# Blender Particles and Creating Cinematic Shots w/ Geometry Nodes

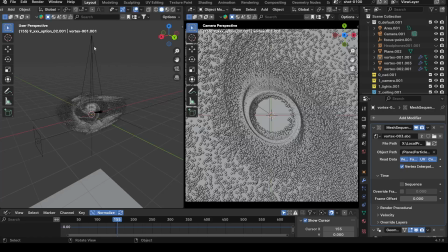737s
And then once I got there, I set up a simple camera,
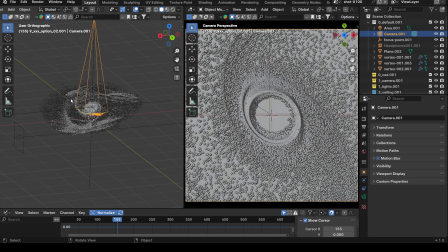741s
and the camera is just pointing straight down at the simulation, the Alembic mesh import. Okay, so once I had the camera set up, I set it at 135 for my focal length,
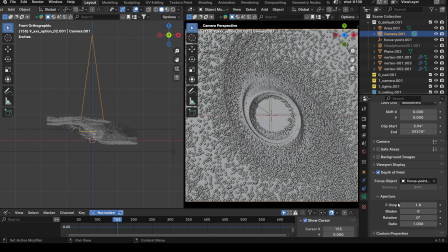756s
and then I also added depth of field, which is at 1.8 f-stop, and then I also created a focus point. So let me see where my focus point. So I created a big focus point, which is a simple empty object, and I added that as my focus point inside the camera here.
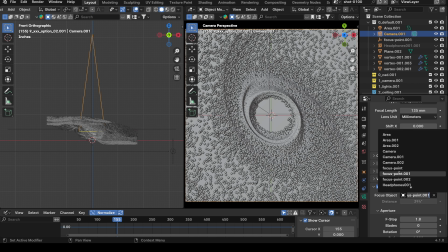775s
Yes, right here. So we added that focus point here. So the camera's focusing on that.
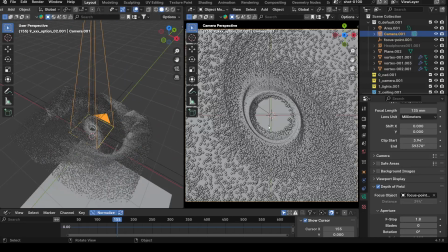781s
And then once we got there, I threw it into the render mode,
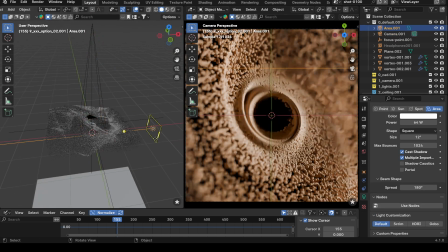787s
and then I added a simple area light, and I started playing with that.
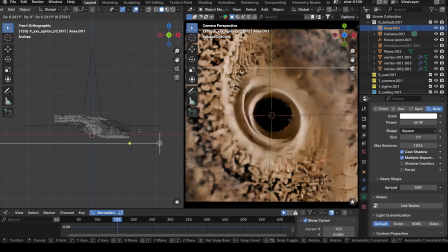792s
So what I did was I took the area light and just started moving it around to find something that I like. And what I like to do is I always like to get like a deep shadows in my shots.
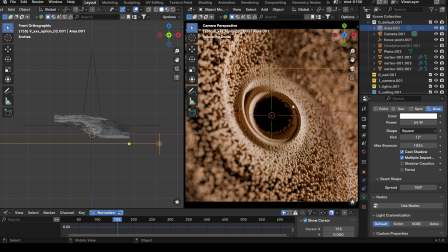805s
So with having depth of field, right? So we're focusing on this point here because my focus point is there. I'm getting a very nice look. So I got a lot of depth in my shot. So we got this foreground, and it's taking us into the frame spinning, and then we focus right here.
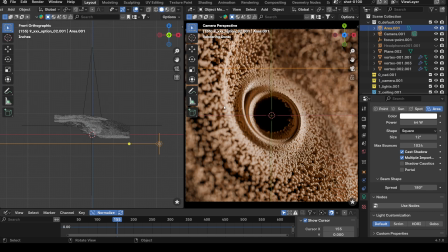821s
And so the light, it gives the particles a nice shape.
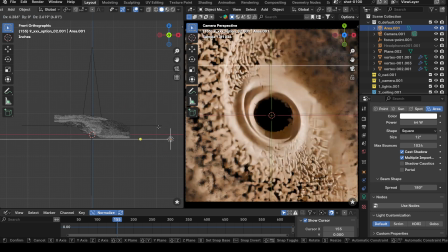827s
So, again, I just added a simple light. I didn't make it too big because I didn't want my shadows to get too soft.
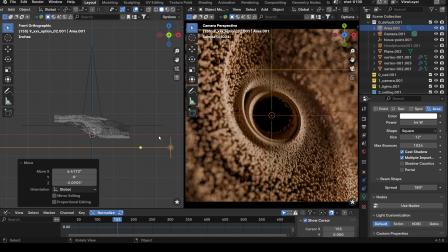836s
And then from there, I just developed my shot more.
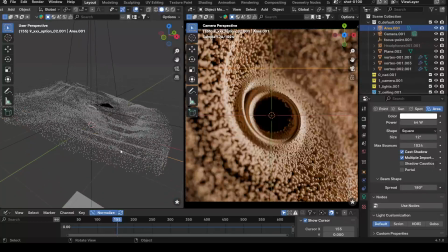840s
So another thing that I did, as I had said earlier, you can copy these meshes fairly easily.
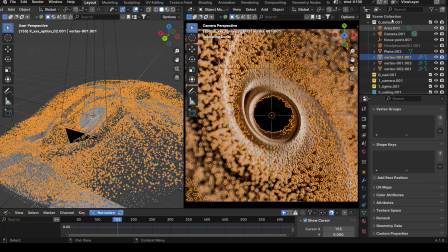849s
So as you can see over here in my, I can't remember what this is called. Anyway, with whatever this is called, I got a vortex 1, vortex 2, and 3.
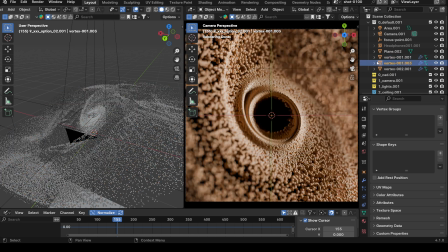860s
So I got 3 different vortexes, and I offset the timing on these first 2,
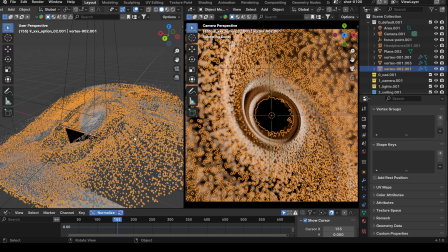866s
and then the third one, I made them very small, kind of like sand almost.
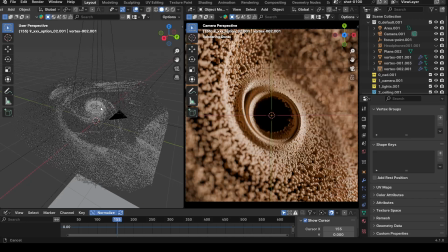871s
So once I was there, the next thing I did was I wanted to explore having multiple shots. So I took advantage of Blender's ability to have different scenes within one file. I did a full copy, and then I made a new scene.
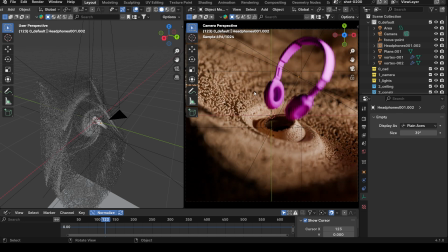889s
And as you can see here, I was playing with, like, maybe let's add a product in and create like cool abstract product shot, right?
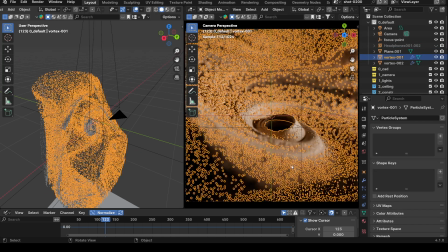898s
So let's just hide this for now. Anyhow, so I came up with another shot.
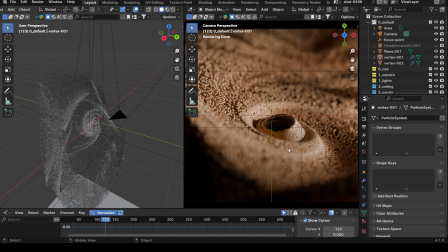902s
I really like this shot, right? We're being led right into the shot. It's spinning us in, and then we end up at the subject, right? And so again, I'm playing with adding some product, make this like a cool product shot. Maybe add like the PlayStation 5 controller or something.
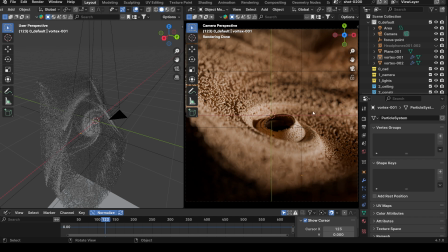919s
That's what I'm actually thinking, and changing the color scheme to like black particles, maybe with the sand. The third one, remember I said I had some sand particles, making the third one's very small, like some like little glow particles or something that's flying throughout here.
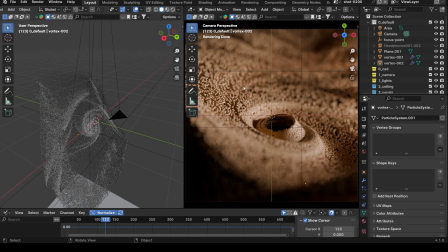934s
And then we got the PlayStation 5 controller. I think that'll be a cool shot that I'm going to develop. So I'll probably make another video for that. Okay, so again, once I had this shot, I wanted to create another one.
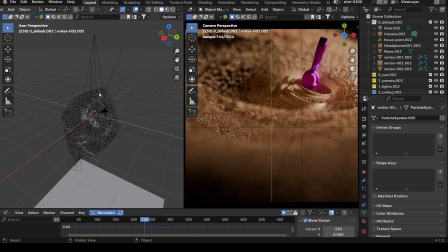947s
And the way I'm doing this, all I'm doing is I'm keeping my camera where it's at, and I'm taking the mesh and I'm just rotating it around. So I'll show you a practical example of that right now.
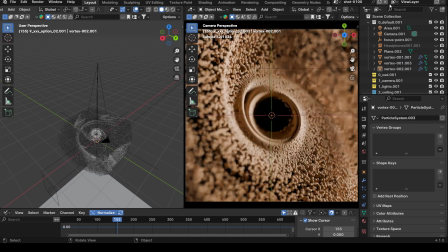960s
So I'm going to let's take shot 100, and we're going to just simply make a full copy. So now I got another new shot. So you can see here, just made a duplicate. So I'm going to name it shot 0400. It's because I like to make sure I name my stuff properly.
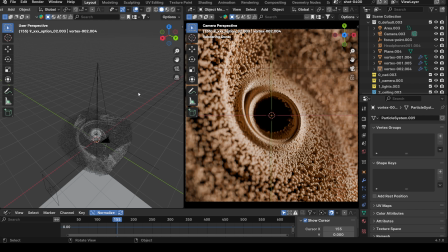981s
I could do this a lot more organized, but I was just in the mode of developing.